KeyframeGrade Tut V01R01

Hello friends, my name is Theo and today in this exciting Miesner Media tutorial, we're going to be taking a look at keyframing looks inside of DaVinci Resolve. This is a really, really neat effect if you've got like a dramatic mood change or something like that, but you can also use it for utility, like if lighting changes. I just had a shoot where the sun came out in the middle of a take and it was really cool, but you know, my whole grade got thrown off in the middle, so I had to keyframe two grades in there. But in this tutorial, we're going to be making two different sort of styles, like a mood changing thing.
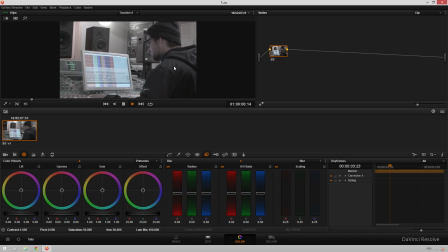[0:26]
So we're going to hop into DaVinci Resolve and get started. Here we've got this clip of good ol' David mixing away at Ocean Way C. Looks pretty cool. So let's get a quick primary grade going on here. We will bring the gamma way down and we'll bring the gain up and we'll increase the saturation a little bit.
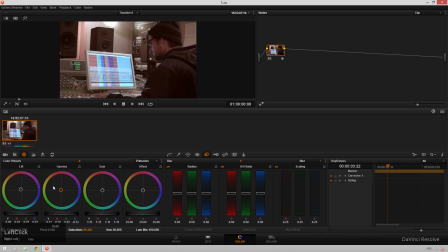[0:43]
We will make our shot kind of on the warm side. Right about there. A relatively neutral grade. Right about there. And then we'll contrast it up some more and maybe move our pivot just a little bit.
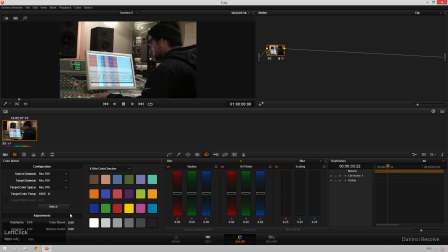[0:57]
Right about there. Next we'll hop over to our color match and we will add some mid-tone detail to give it that extra little grit. And now we've got, you know, a fine looking look. But, you know, we're gonna pretend like there's a dramatic mood change because we'll pretend like he's,
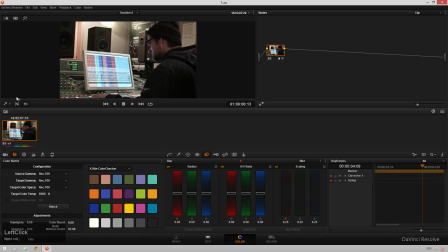[1:14]
you know, elite hacker and he just got into the mainframe and things are really getting intense now. So in order to keyframe this, what we will do is go over to our keyframe window over here, drop down our corrector, and here we've got all the different things you can keyframe. And we're going to be just keyframing our color wheels.
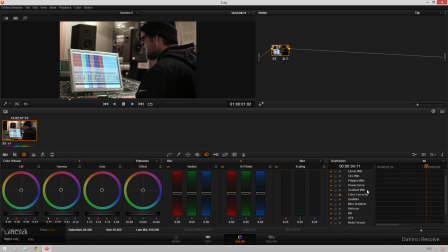[1:31]
So we hit the color corrector right here, and then we will right click and do add a dynamic keyframe. A dynamic keyframe will let it kind of fade between looks. If you use a static keyframe, it will sort of cut one look to another, which is another cool effect if you want to do that, especially if someone's like blinking their eye and you just want to go through a bunch of different looks.
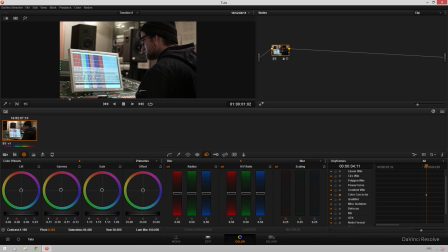[1:49]
You know, very hipster chic thing to do. but here we've got this going we've got our first keyframe set and now we will scrub along and we'll say right about there is where we want it to finish you know we're assigning some new buses and we'll just make it go all kinds of
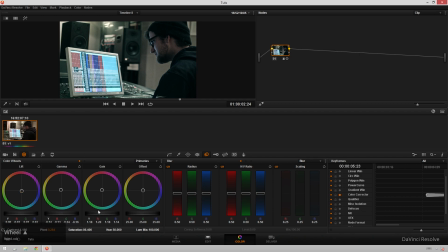[2:05]
cool so here this is we'll maybe even bring our gamut down a little bit more and our gain up some again go a little bit more yellowy and lift way down to the cool side and then warm up the midtones just a bit it,
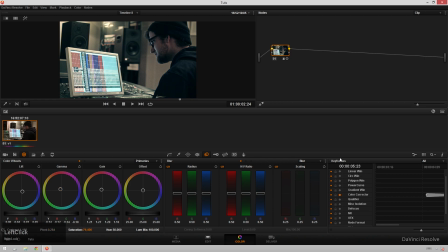[2:22]
and maybe reduce the overall saturation some, give it that sort of cinematic look. And now if we play back, we can see how the grade fades from a sort of warmer,
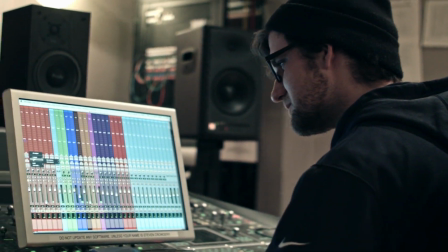[2:30]
more neutral grade over to our more stylized cinematic grade, and that really helps build the feel of the scene.
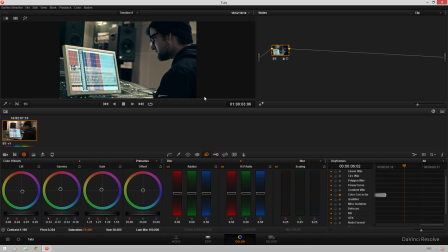[2:35]
It's a little bit more of that telling story with color that a lot of people like to say that they do. Anyway, I hope you enjoyed this quick little tutorial. If you want to see more videos like this, be sure to subscribe to the Meester Media YouTube channel. If you want even more stuff, be sure to check out MeesterMedia.com. We've got some cool stuff coming there soon, so check out for that little, you know, teaser out there.
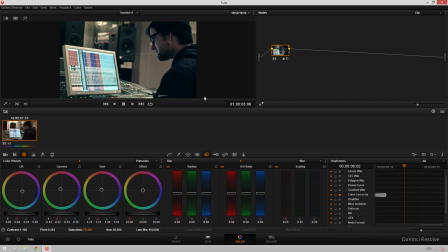[2:55]
Also, be sure to follow the various social networks, links for which are in the description below. While you're down in that area, be sure to leave a like and a comment, and even share this video with your friends, if you want to really make my day. Once again, I've been Thea with Misna Media. I hope you have a great day, and I will see you next time. Bye!